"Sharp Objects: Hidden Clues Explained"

As a non-local, someone from a big town is treated as a foreigner whose crazy ideas about the murders, or rather the possibility that they may be executed by a Wingap resident, remind us about his difference. In the third episode we can see a word from Richard's point of view. The word is fate and is printed on a candle. This scene tells us two things, one that Richard has indeed faith in solving these mysteries and two that his outlook is far more stable than Camille's.
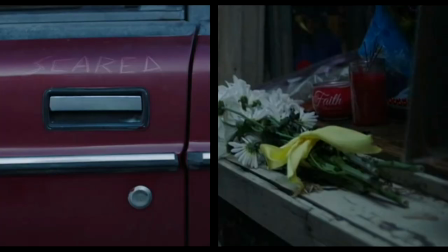[8:27]
This is evident in the lettering differences between the composed fate of Richard and the scratch words from Camille's perspective. At the beginning Camille is wary of Richard, the way that she approaches him can be easily described by another word changing from
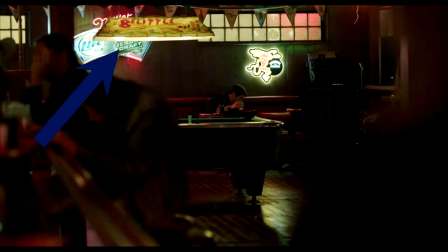[8:42]
billiards to belittled when Camille looks towards Richard sitting in the corner of the bar. However by the end of the fifth episode Camille grows closer to Richard, also pushed by the incredibly dry speech that Adora gives her,
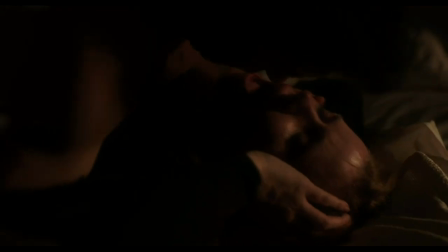[8:56]
and during their sex scene the show does state that by illuminating the word closer on Camille's body. In episode 3 we start seeing Camille's flashbacks and memories about her time in a rehab facility.
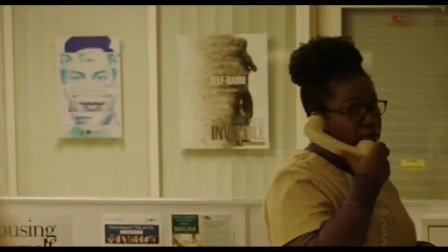[9:08]
While she's at the intake desk a rehab sign quickly changes from you're not
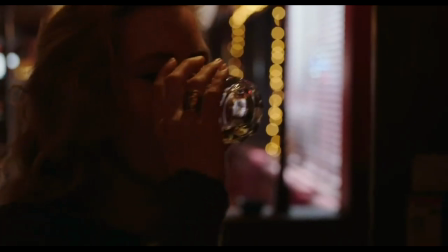[9:12]
invisible to you are unworthy which once again show us how Camille sees herself.
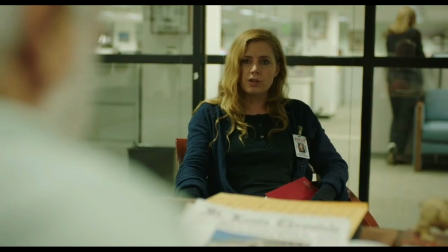[9:18] So you got your old money and your trash? Which one are you? Trash. From old money.
However these memories are more important in that they introduce us to another person that Camille has lost, a roommate Alice.
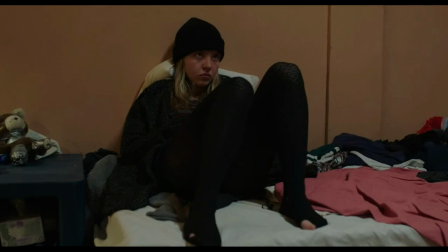[9:32]
Camille shows her specific words on her body, fuck you as a retard and fuck you up as a way to showcase that they are the same, they're both fucked up. The show plays with the three young girls of Camille's past and present, her dead friend Alice, her dead sister Marianne and her current sipsister Amma.
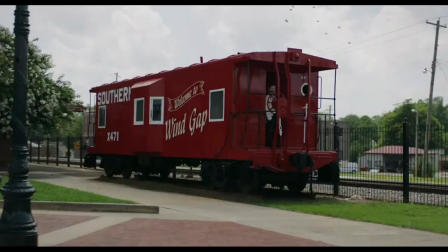[9:51]
The three young figures appear and disappear continuously in a fog, sometimes without being able to discern which is which,
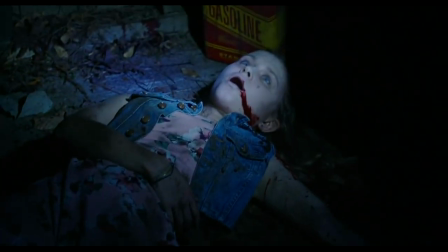[9:57]
applying to each elements of other young girls, like when Alice briefly appears to her without feet,
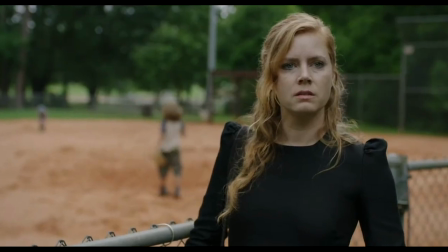[10:03]
a feature of the murdered young girls in Wing Up, or when either of them appears to Camille as the Lady in White,
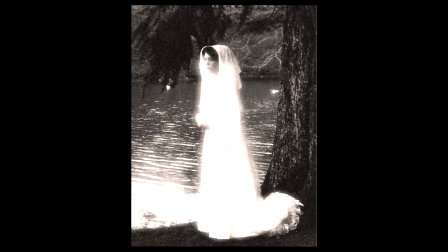[10:09]
a legendary figure which represents the loss of a daughter and a sense of purity before death. The show wants to make us understand how Camille sees these girls as innocence that she couldn't save. In this sense she's very protective of them, like a mother would.
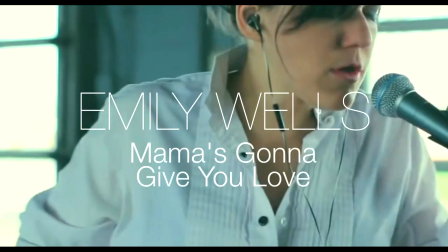[10:25]
Interestingly, while following Amma in episode 3, Camille is hearing through her headphones the song Mama's Gonna Give You Love by Emily Wells. As if the title isn't self the lyrics of the song say letters on my body, I can read your name. Music on sharp objects is almost always diegetic, we hear the same things that the characters do. And not only that but are the characters themselves that set the scene. They choose the music in every immediate moment, providing a definition for their personality and the context in which they operate in. For example, music is for Camille a way to self-medicate. She listens to music all the time while driving, in bed, in the bath. She chooses dark, rock and sometimes hysterical sounds that let her focus on anything else besides drinking or self-harming.
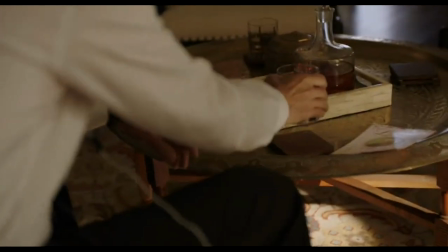[11:15]
On the contrary, the music chosen by her stepdad and mother that sets the mood in the house are classical ominous tracks. The juxtaposition of calm music and hostility in the house is perfectly embodied by Adora,
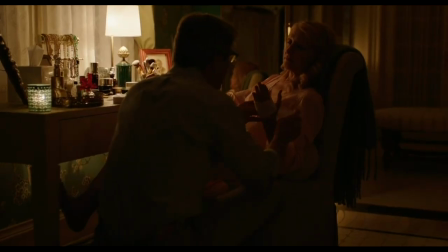[11:30]
an apparently weak woman who has everyone under her control. Sharp Objects makes evident use of contrasting juxtapositions not just in its characters but also in the way showcases the corruption of its environment as a whole.
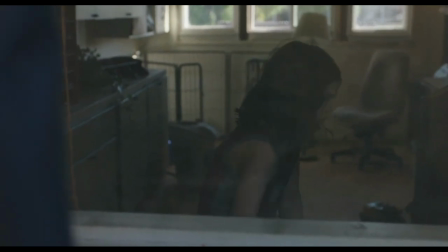[11:44]
A little boy shows Camille his gun to prove that he's safe.
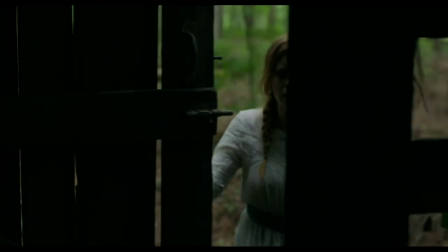[11:48]
A cabin which is treated as a protecting space for Hamma is shown to be decorated with pornographic pictures.
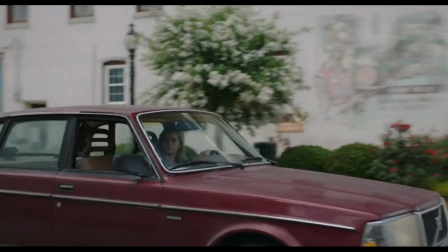[11:55]
The town's signage proudly presents an housewife serving delicious nourishing meat,
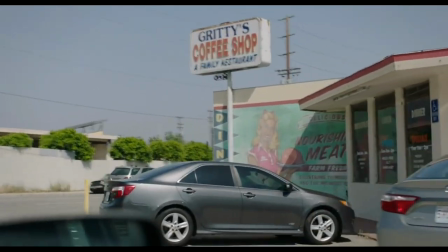[11:59]
as a way to welcome Camille, a woman who literally carves her own skin.